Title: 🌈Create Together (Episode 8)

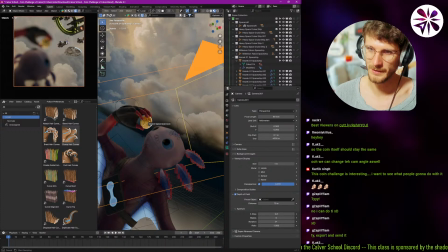Or not. Focus on the background, this looks cool, but the coin is our main subject, so we gotta focus it, right? F-stop, we're gonna increase a little bit, like maybe 6. But I want way more.
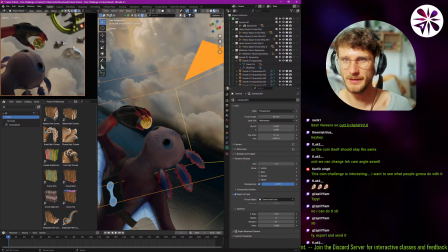I still want the background to be a little bit in focus. 20, yeah, that's kind of good.
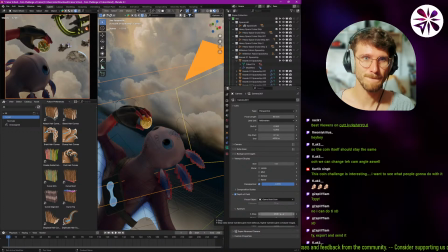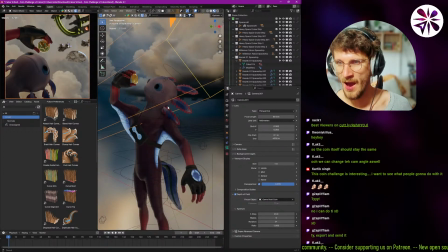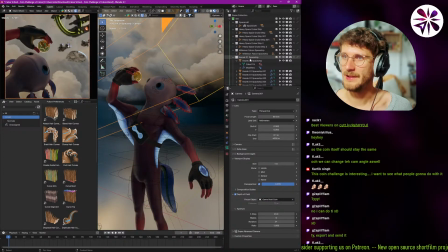Okay, let's add some lighting here.
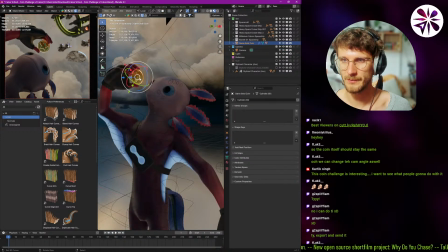Actually, I think I want to try the
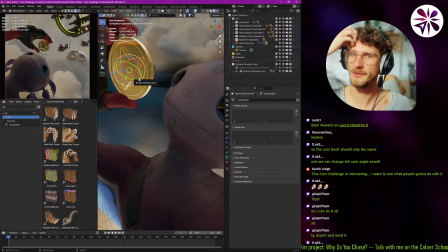particles, the coin particles.
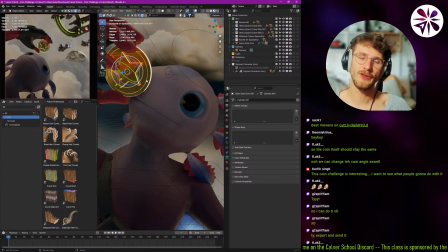I think we should design or like change the spaceships to be a little bit more in tune with the coin, so it actually feels like it comes from the coin. Just color-wise would already help, so the spaceship stuff is a little bit more golden.
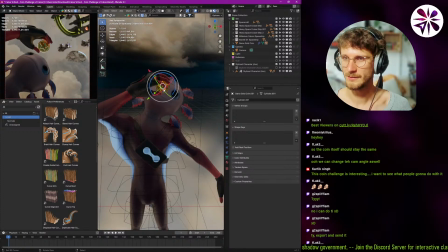Could look cool.
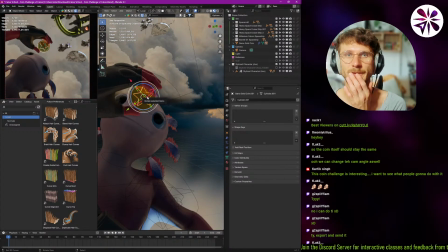That was something I wanted to do. Yeah, let's play around with some lighting now.
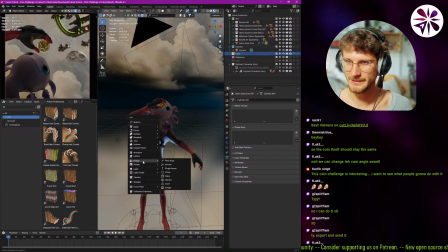Alright, here we go. Gonna add a nice little area light here.
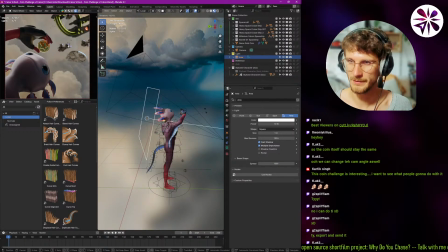And we're gonna do that to 3D cursor so we can rotate it around really easily. Change the direction of the light.
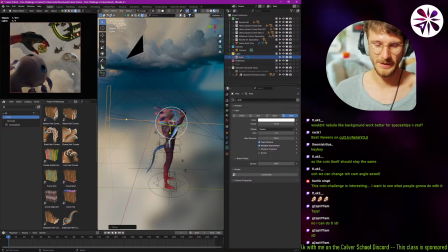Flux says, wouldn't Nebula-like background work better for spaceship and stuff?
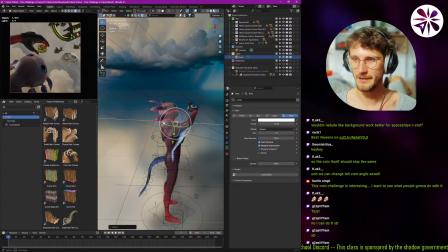Yeah, if we were, if we were like in deep space, it would definitely work.
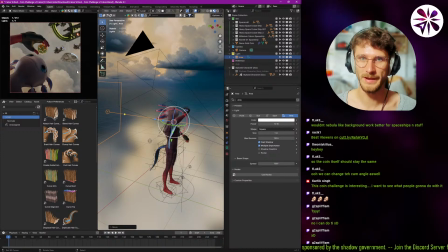But I kind of like wanna make it feel like we're on this home alien planet of this water creature here.
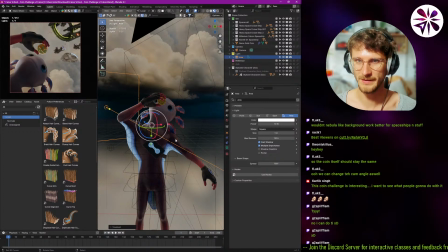And since it looks like a water creature, it would also make sense that there's a strong atmosphere with a lot of water, right? So clouds make sense for this story, I think.
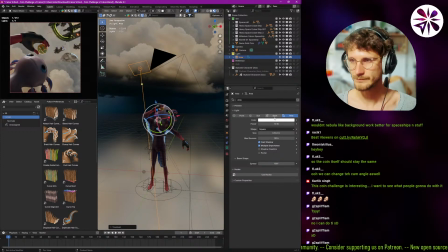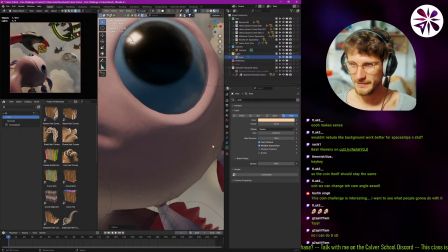We definitely need to add some detail to the texture of this guy here.
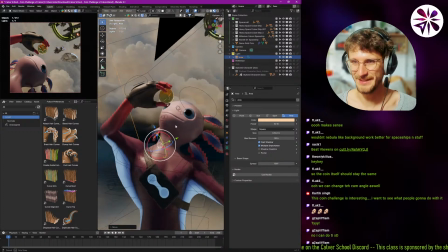It's a little flat right now.
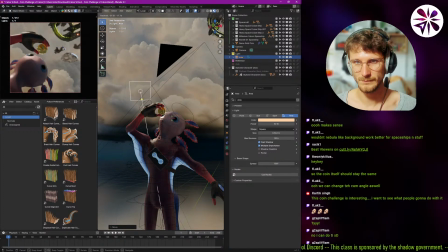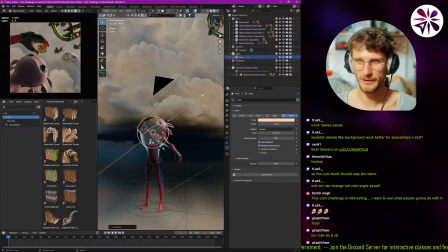Alright, from this direction it actually works pretty well.
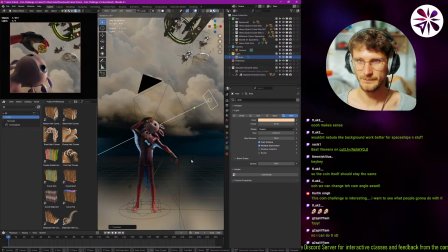Yeah, it's not too bad. Just a little bit of a fill light.
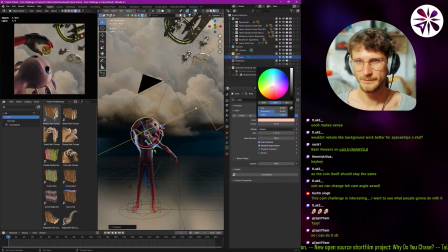I think that's a good start. Okay.
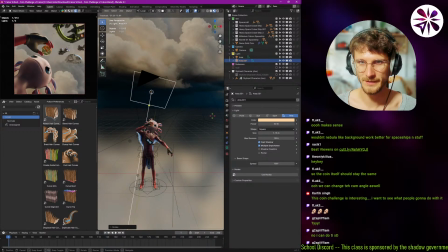Let's duplicate that. See if we can get some nice edge light here. That's pretty nice.
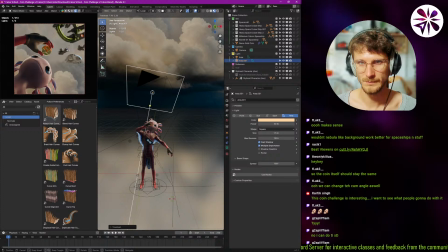Let's make it less powerful. I'll make it really powerful. I mean, I like stylized rendering,
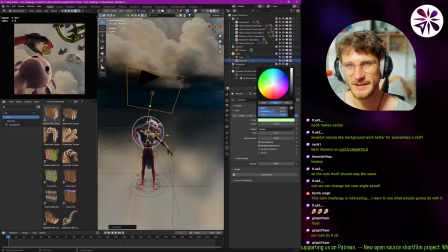so having it like blast light like this feels kind of cool to me. Oh yeah, let's actually, let's make it a bit more stylized.